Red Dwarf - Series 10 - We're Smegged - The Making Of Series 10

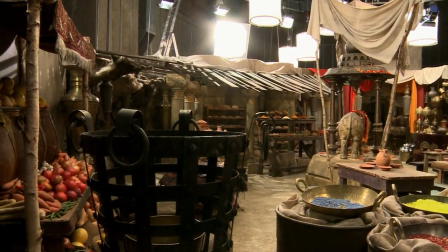[49:14]
And one of the better angles is when you back up to this door altogether, and you get the deepest part of the set,
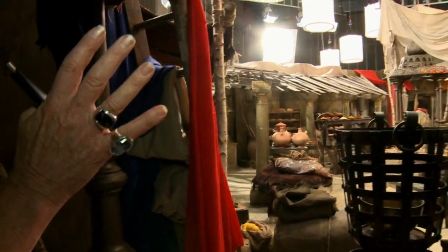[49:21]
and you start to realise you can frame out the lighting and the top of the set doesn't become an issue, and you start to see the depth of the set all the way through, which is fantastic. It was quite a challenge to make something look like it's outdoors and try and make it look believable.
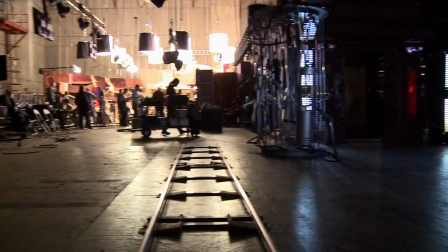[49:34]
I used somewhere in the region of 120,000 watts of light.
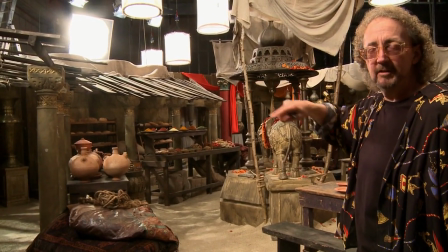[49:38]
We built colonnaded areas through here so that we could do tracking shots and walking shots, and we can mess up the geography of the place.
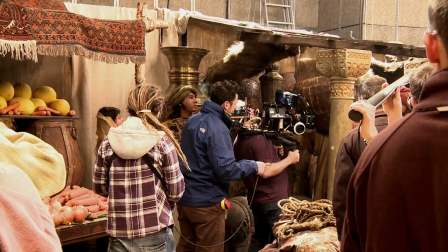[49:45]
So even though you can see it in one wide shot and it gives you a whole look of the place,
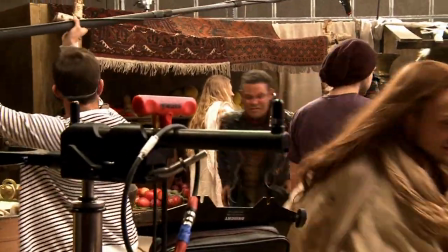[49:50]
you can take independent shots in different directions with foreground and midground and walk in colonnaded areas,
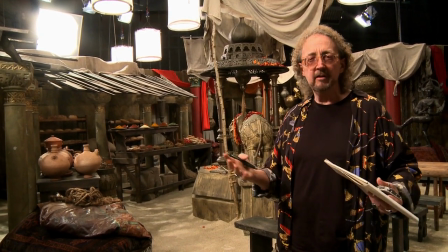[49:56]
and you can mix it up a little and geographically run in different directions, and you can't really tell what part of the set you're in.
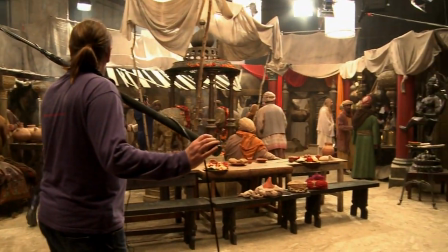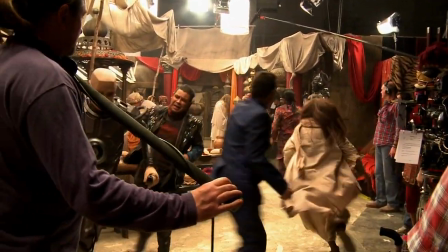We did a lot of that in the old days. I mean, how many times did we run up and down corridors that were like, you know, 20, 30, 40 foot long? And somehow it looked like a very long section of corridor.
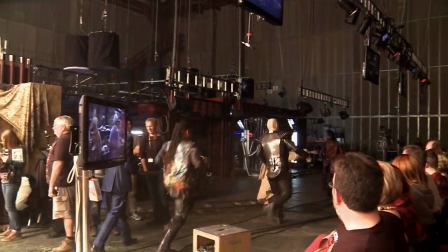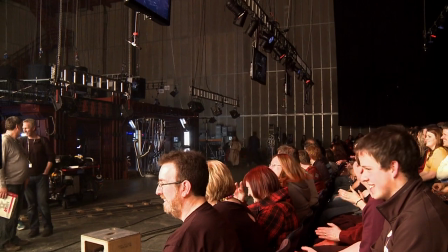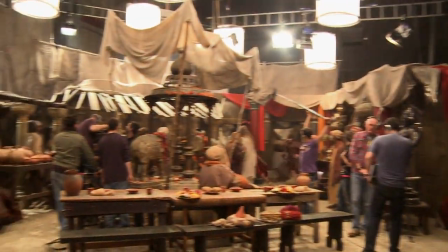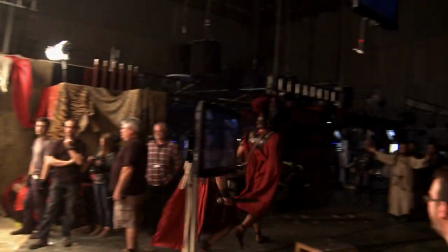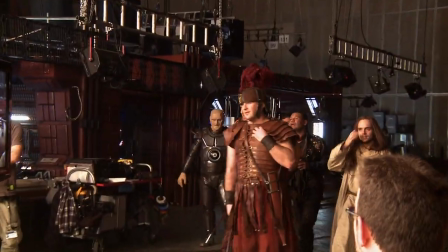[50:51] Thanks, chaps. One more little different route and then we're done on the chase.
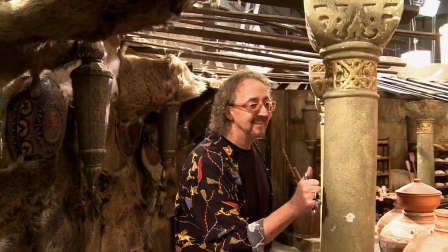[50:56]
These columns obviously are just fiberglass, but there's got a great stone quality.
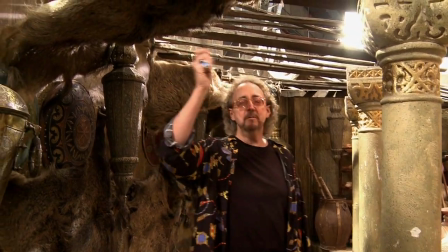[51:02]
All the timber work that's in the roof,
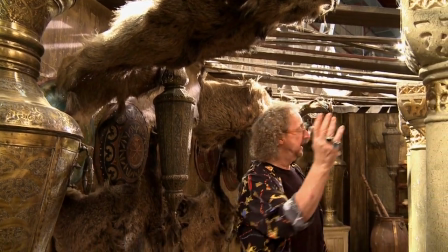[51:04]
we produce literally to give us shadow work through here so that we constantly get a nice shadowing across the hands and across faces and people in the columns,
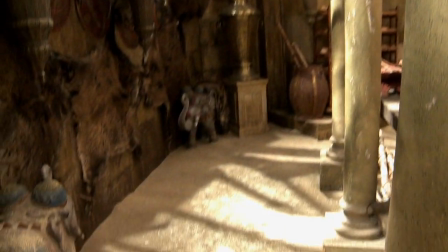[51:12]
so that even though to the camera now this seems quite brightly lit, when you grade it,
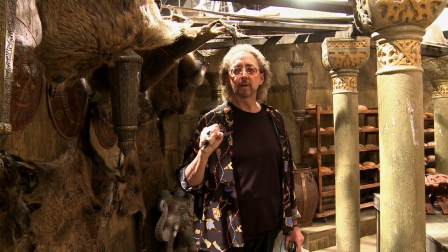[51:17]
it'll come down and all your darks and blacks will go deeper and the shadows will become more genre-driven, and I think we'll have much more strong feel under here.
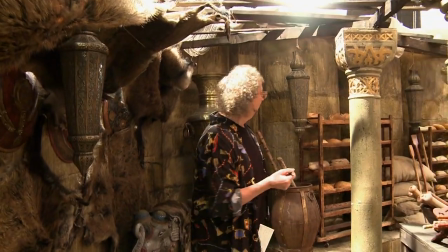[51:26]
It wanders through this way, as you can see.
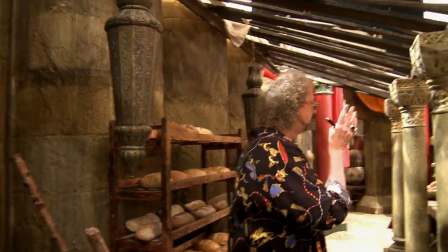[51:29]
We've set up trade areas such as pottery, and we've also done herbs and spices and bread. The detail's just incredible in it. And when we first came on, that all the spices out, and the food in Shepherd and Studios is not very good. But we came in, I just wanted an Indian, mate. Even with the rubber mask on, I was just walking and going, you know, like, the extras were amazing. They were just such fun. So I think some of them slightly baffled by what was going on.
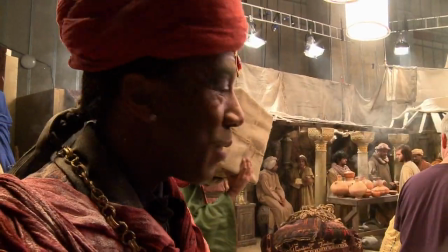[52:03] Our lovely actress in this scene, playing Erin, just asked Robert if he's wearing a mask.
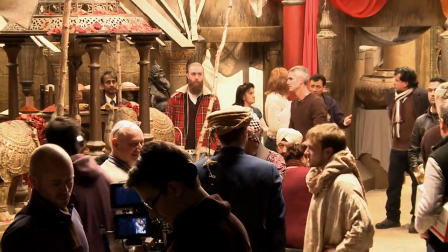[52:08] Hey, sir! Yes.
In Dwarf, if you go back in time, it's great to do it as authentic as possible, because it just makes it real.
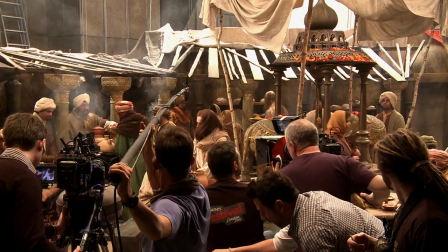[52:16]
I think it just adds to the humour. If you get that authenticity, the comedy then is heightened.
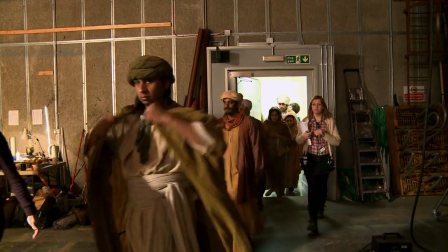[52:21]
We did pre-fit the majority of them the day before, but I tried to give everyone a sort of identity. There might be a camera shot that will just catch one old boy in the corner who just had a fantastic look. So I'm dressed like this, with a funny moustache, so that I can light the fires in the marketplace and mingle with the rest of the extras. And it should be good. It's how to disguise the props department.
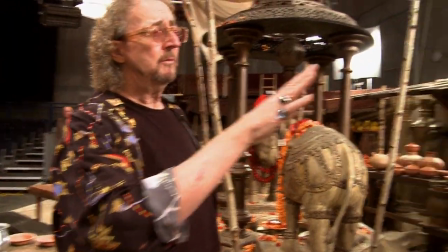[52:52]
Something like, we didn't have time to remove the Trojan spaceship.
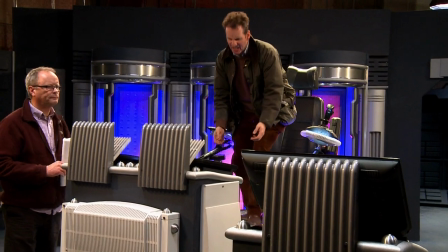[52:56]
So behind those large columns there, architectural columns, is the actual transporter units from the Trojan.
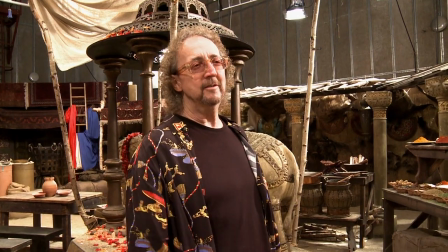[53:03]
So the Trojan's still built within the walls of this. This, in fact, is the Trojan set rebuilt into India because the turnaround time wasn't quick enough.
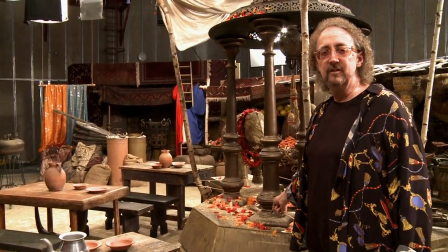[53:10]
This central base here is, if when you watch the show, the Trojan chair that Rimmer sits on is actually that base.
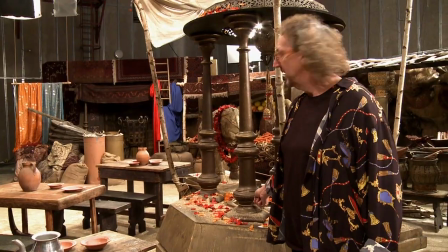[53:17]
And I've just built it and turned it into a well. So everything gets a secondary use.